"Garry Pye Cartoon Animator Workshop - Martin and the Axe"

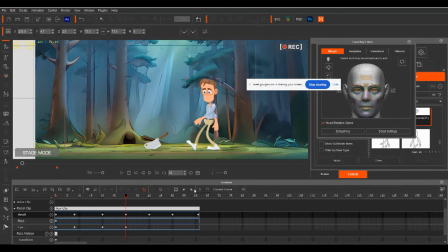7:36 Now, again, it's only going to be very, very subtle because his eyes aren't changing that much but it's going to make a big difference to when he gets to that axe here we go because what we're trying to do is to just put in all those little nuanced movements that we do all
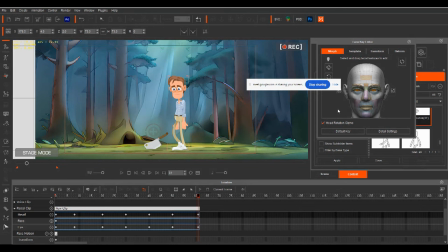7:53 the time we're never holding still this is what i'm finding when i animate now we never actually hold still we're always moving in some way all right so now as he moves forward like that now he's actually focusing on the axe as he moves over to it so let's go through that now
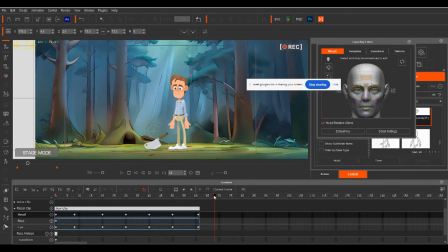8:12 i would add in a blink he needs just a couple of blinks here because he's doing this stare so if we open up
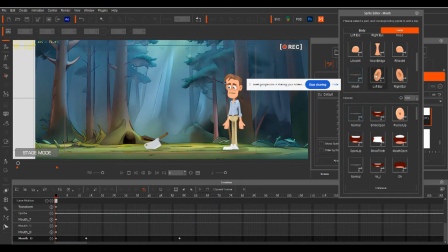8:19 our sprite editor and go to the face and look for our eyes as
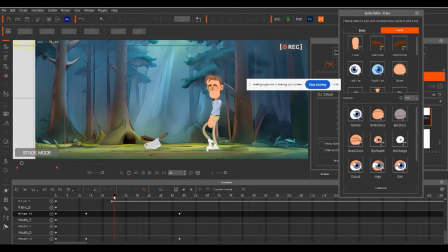8:27 he's about to walk off we'll put a blink in there hold it for about four frames one two three four open it back up actually let's do it on a more subtle there we go let's do it on that instead of having his eyes so wide let's do them on a more subtle
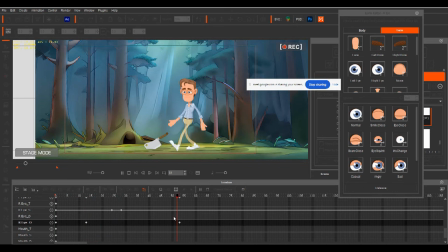8:45 there we go right so now he'll walk he blinks now as he stops and looks at the axe we'll get him to blink once again one two three four open up the eyes right so
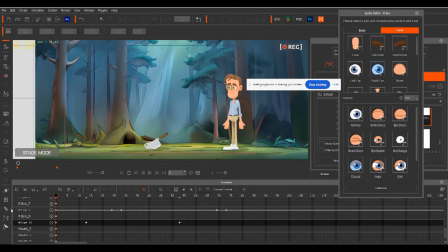9:04 now and again you'll see that i scrub backwards and forwards through the animation constantly i'm always doing it because every time you scrub back through it you're going to find these little things where you go that's not looking quite right that's the time to go back and make
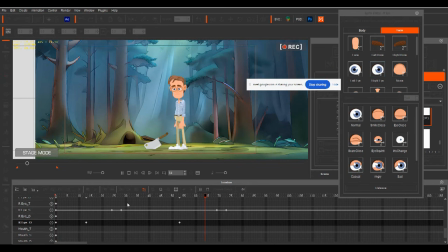9:17 your changes and make your improvements on it so as he comes forward right now we need now the hard part because what we need to do is to get him to bend down and pick up that axe so to do that as he pauses what i would do let's
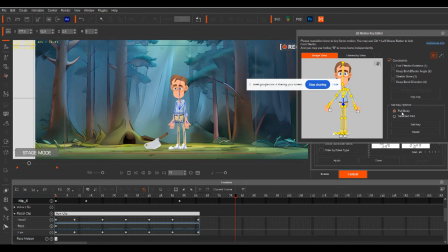9:35 open up our 2d motion key editor and i'm going to use the full body keyframe for this because we're going to move his whole body in position so as he comes through at about there I'll set a keyframe and open up our motion tab so we can see what we're doing.
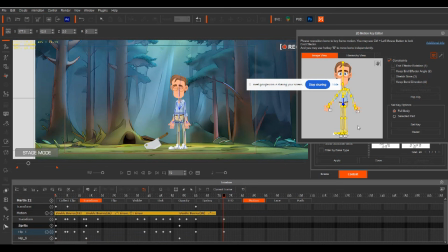9:52 And that's going to put in a keyframe here on every single pivot point and bone in his body. And the reason that I do that is because I'm going to have him hold just a little bit before he bends down. So I'd put another one in there. That way, when he stops, he'll hold position.
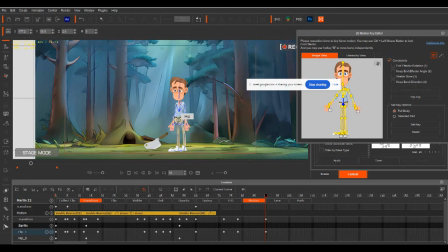10:08 Then we can have him bend down now from here oh interesting the reason his whole body moved at this point here at this key frame make sure his feet are locked to the ground make sure those two little locks are on and that's going to lock his feet to the ground so that
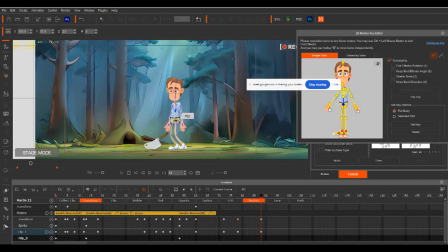10:24 now when i have him bend his feet will stay locked to the ground right here we go so he's going to bend now we can just work out what position we want his body to go into as he's about to pick up the axe and i'll stretch the bone so that i can
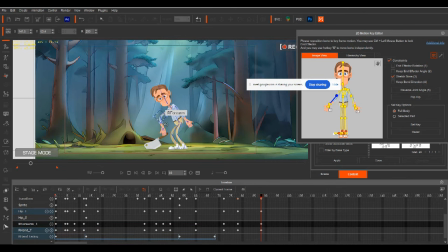10:41 take this part of his arm here and just have it extend over a little bit so he's going to reach over like that let's have a look so you'll bend down and get ready to pick up now rather than just go straight into that i'm thinking at the halfway mark here we can
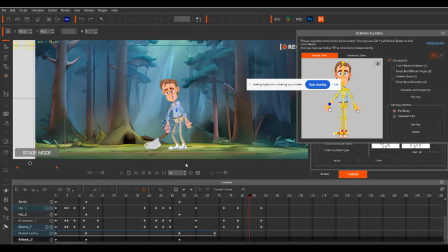10:59 bring his arm up a little hang on a second undo the stretch bone at the halfway mark here we can have him just bring the arm up just a little bit different so it doesn't go straight up into a perfect arc like a lot of our movements are not perfect so usually when
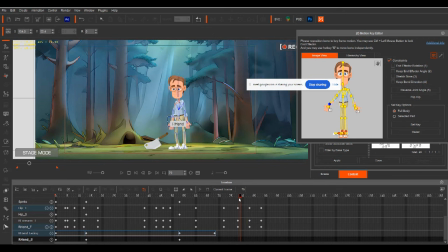11:17 i do when i go from one position to the next position i'll block out those motions but then in the halfway mark i'll just make a slight change to it so that the arm isn't perfectly smooth because otherwise you end up with this robotic
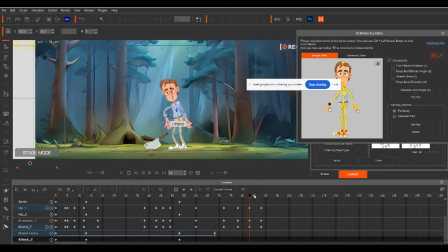11:31 animatronic sort of look like a puppet at Disneyland that just moves too smoothly. So there we go. So now he'll reach up and now he's going to reach down and grab that axe.